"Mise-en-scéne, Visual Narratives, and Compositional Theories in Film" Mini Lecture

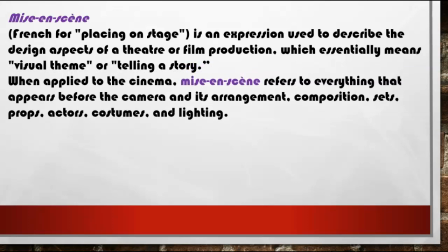When applied to cinema, mise-en-scène refers to everything that appears before the camera in its arrangement, composition, sets, props, actors, costumes, lighting, everything, right, before the camera.
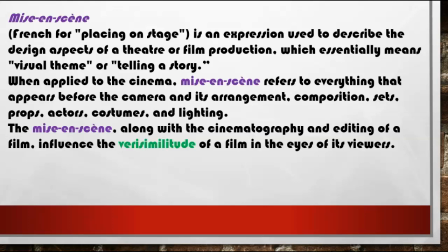The mise-en-scène, along with the cinematography and editing, right, of a film, influence the verisimilitude of a film in the eyes of its viewers, right? So it helps create kind of not only a visual metaphor, but also helps the kind of truth-seeming or realism, right, of the shots, right?
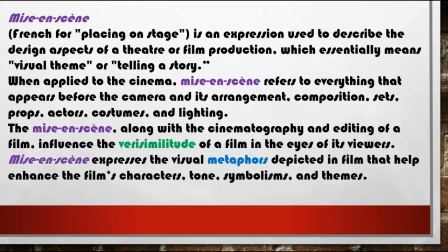Even if it's a fantastical tale. The mise-en-scène expresses the visual metaphors depicted in film that help enhance the film's characters, tone, right, symbolisms, themes, and all sorts of things.
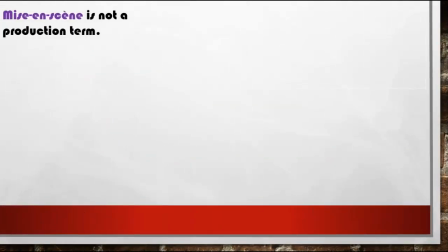Right? So it's not a production term.
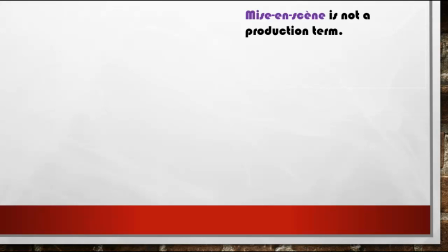So that's one of the crucial things. While a cinematographer, while a director is thinking in terms of visual metaphors, nobody really uses it on set, right?
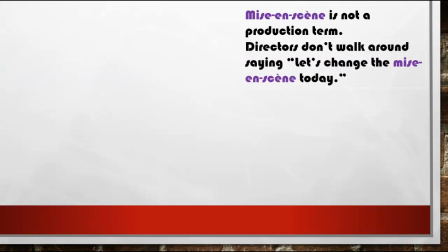It's not a production term. It's like what happens after the fact, right? So nobody walks around like, let's think about this today, right?
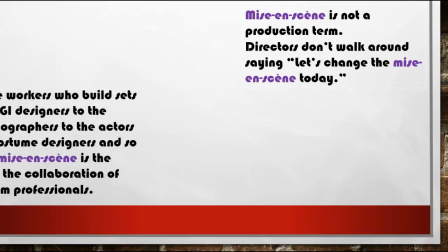Let's think about the mise-en-scène. No, they're concerned about placement once everything's put together in the film, edited and all that stuff.
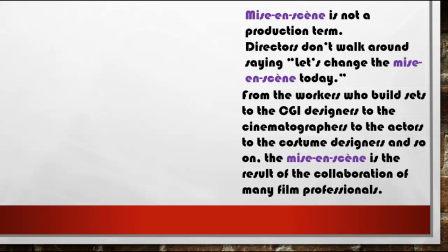See, especially nowadays, the film's going under CGI designers and all that. So that's the result, right? The mise-en-scène is the result, the end product, right, of everything.
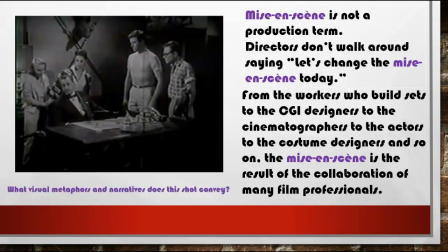It's not a creation term, right? So it's the end product. So let's just even take, just a quick shot from Bloodlust here, right? So what's the visual metaphor? What's the visual narrative, right, within the shot, right? And so we see, right, so we have an interesting division, right, between the male characters and female characters.
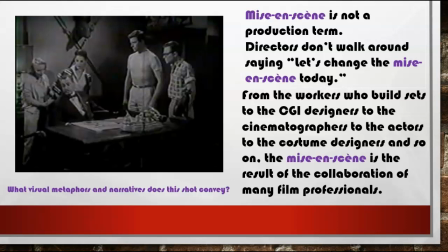The female characters are kind of interested in Dr. Below, right? So they're leaning into him. He looks sophisticated. The men, of course, like, look at how the one guy especially is like, standing here, with kind of like the puffed, arms and chest, right?
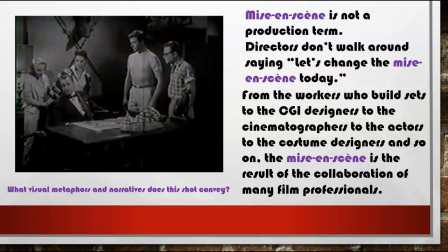So we see all these kind of visual metaphors where the women are kind of, intrigued by this mysterious man, right? And then the men are still kind of threatened by him because notice, of course, the division, they're interested in him, right? They're not with the men. And so there's just a kind of fun way of arranging the actors in this way, right?
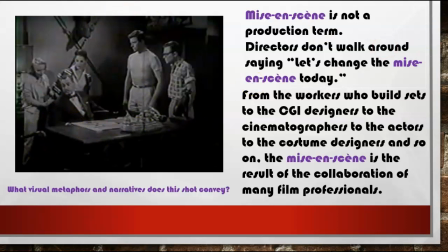Having the costumes be this way, right? Where, you have kind of a visual story as well as, of course, the dialogue going on.
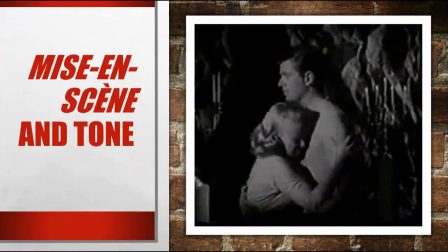And again, a lot of times, especially with film, right, visual metaphors are not that complex, right? They're designed for mainstream audiences. So oftentimes, we're not dealing with, a really super hard to kind of unravel subtext here.
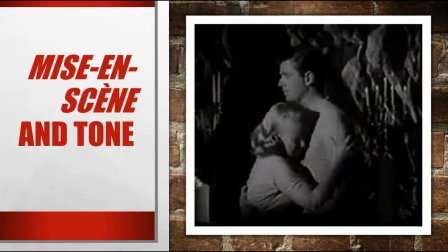We're dealing with clear kind of metaphors, right? A simple one too, right? So look at tone, right? So we have our characters, right? One is scared, one trying to be a protector, and then surrounded by these dark caverns, right? So it helps just create a tone, right, of horror, suspense, right, emergency, urgency, right?
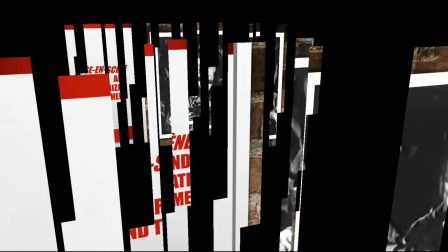And so it's a very kind of interesting dynamic, right, when we look at kind of the mise-en-scène aspects.
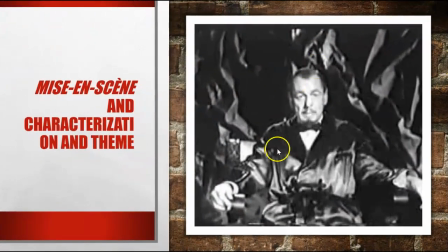Even characterization, right? So we get a further characterization of Dr. Below, right? And again, he's always wearing these kind of, more sophisticated, refined type clothing, even when he's sitting on his like kind of like mock throne in this kind of cave, right?
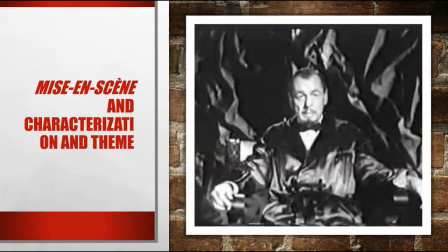And so this contrast, the juxtaposition of him being refined, but then in this dark space, right? I don't know why characterization that should be hyphen there. I don't know why that wasn't automatic, but I'll fix that. No, but basically,
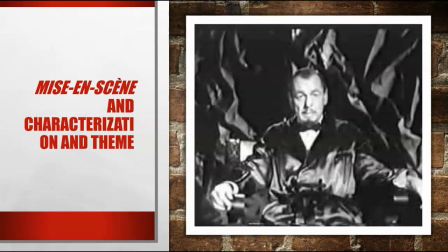we see that contrast, right, but between him trying to be refined, but then ultimately dark, evil, right?
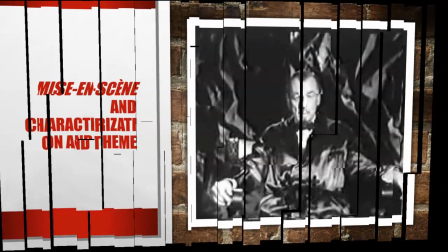And so the visual kind of cues, right, help convey that to the audience without any kind of dialogue, right?
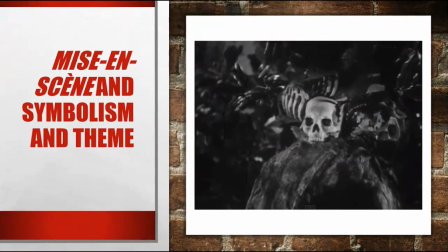And obviously, symbolism and so forth, right? We have this shot, where there's the skull in the island, and so we get obviously the metaphor of death and decay, right, and symbolism of,
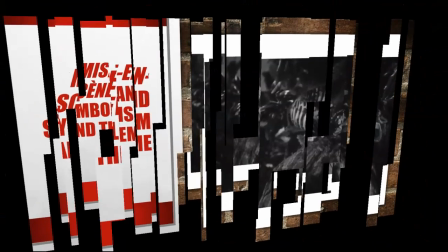the danger and all that stuff. So again, when we look at the visual metaphor, the mise-en-scène, right, oftentimes they're very easy visual cues, right?
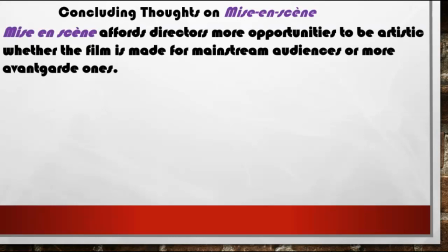And basically, it affords the directors to just be creative, right? Explore their kind of artistic side, right?